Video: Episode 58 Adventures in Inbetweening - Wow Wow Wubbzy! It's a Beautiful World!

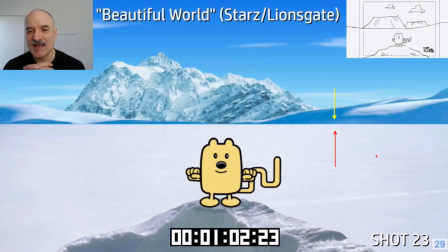(8:17)
Let's get in that ground. Let's get in the sky and the far ground. Let's get in the mid ground.
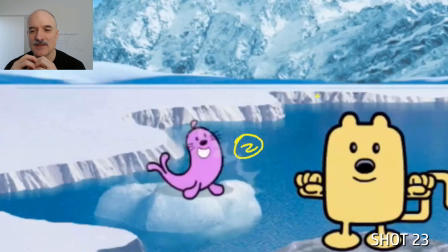(8:23)
Fade that on because it wouldn't look so good to animate that on. Then we have 1, 2, 3, and 4.
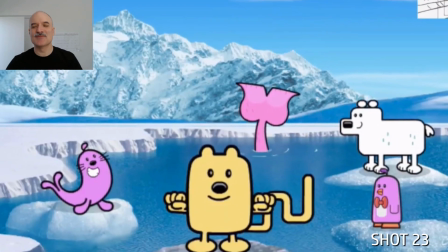(8:31)
Let's reuse those ripples. Get as much use of those as we can.
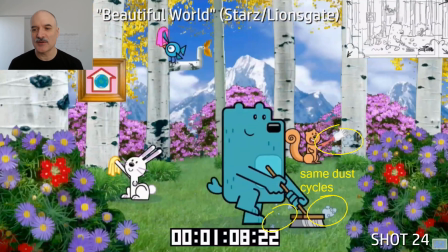(8:38)
Okay, and then we're on to the next scene. Again, starting with that earth, and then we're going to come out. We're going to see those same dust cycles here.
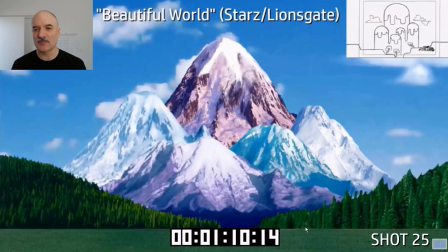(8:44)
Let's involve that overlay with the character walking off the screen right. Wubbzy coming in, again, involving an overlay.
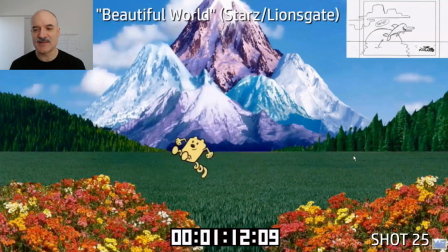(8:51)
Let's mask that grass there. Let's make it look like he belongs in the scene.
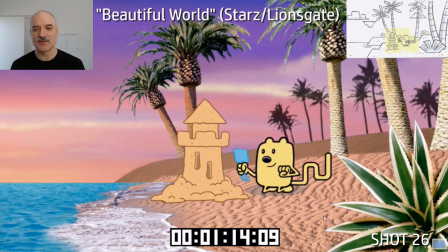(8:56)
Here's that splash. Let's reuse that. Let's reuse those ripples. Let's get that sandcastle on the ground there.
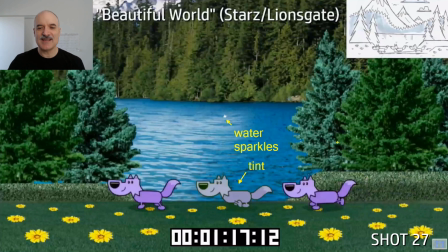(9:02)
A little bit of squash and stretch on the balloon. Tinting the middle fox here just to separate it from the other
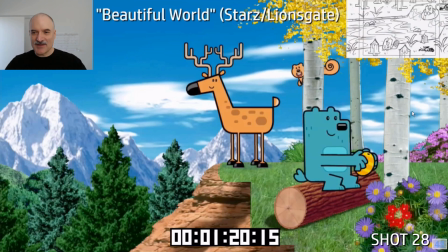(9:07)
ones. Sparkling on the water. Starting with some characters, panning over. Having the squirrel pop out behind the tree again, making them look like they live in the scene.
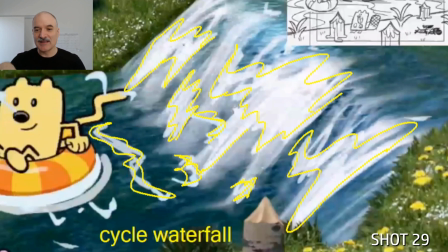(9:15)
Here's animating some more highlights on the waterfall. 6 drawing cycle, I'm guessing.
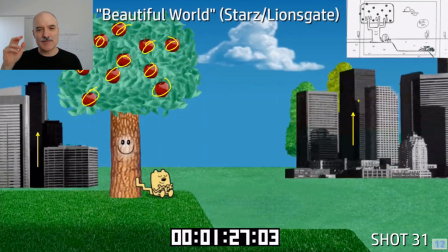(9:21)
Snow, I think there's 2 layers of snow there as Wubbzy's dreaming. Here's all the apples. They're all going to fall from the tree.
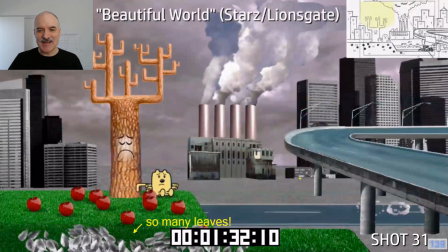(9:28)
And panning in all of these other elements. There's smoke cycle, so many leaves, those are all individual as I recall.
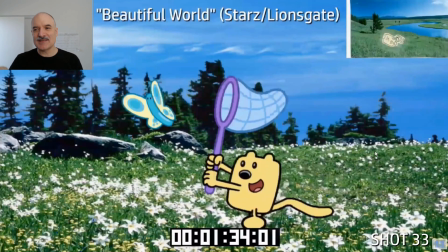(9:35)
Cycling more water here, highlights. There's Wubbzy with it.
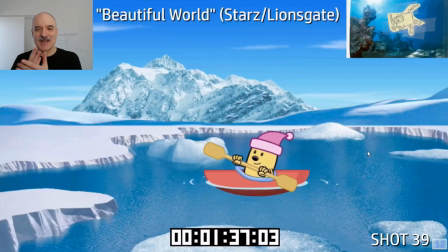(9:39)
So many scenes. This is all beautiful, beautiful, beautiful, beautiful. Cut, cut, cut, cut. So much happening.
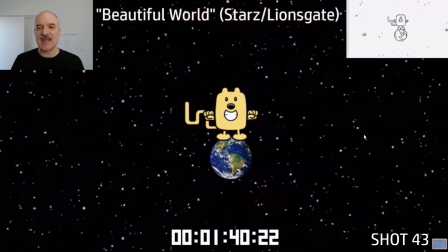(9:45)
Reuse, reuse, reuse as much as we can. And last shot.
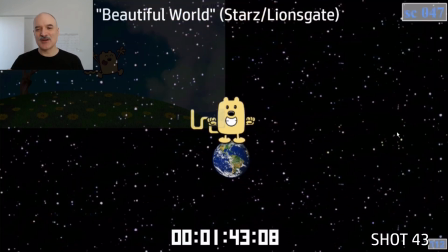(9:50)
And taking care of the world. Everything's looking good.
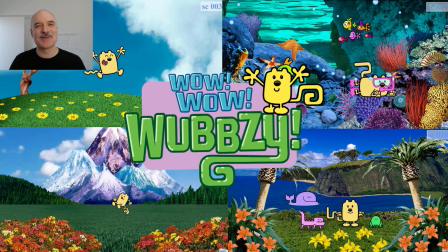(9:54)
And the speed at which I was talking, that was the speed I was animating for 3 weeks to get almost 2 minutes of animation done.
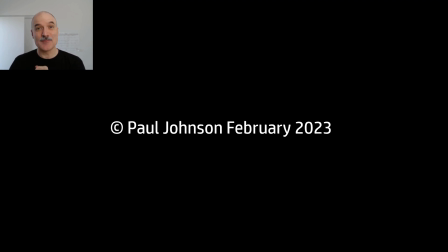(10:02)
Thank you so much for checking it out, and please check out my other videos, and I look forward to seeing you next time. Thanks a lot. Bye.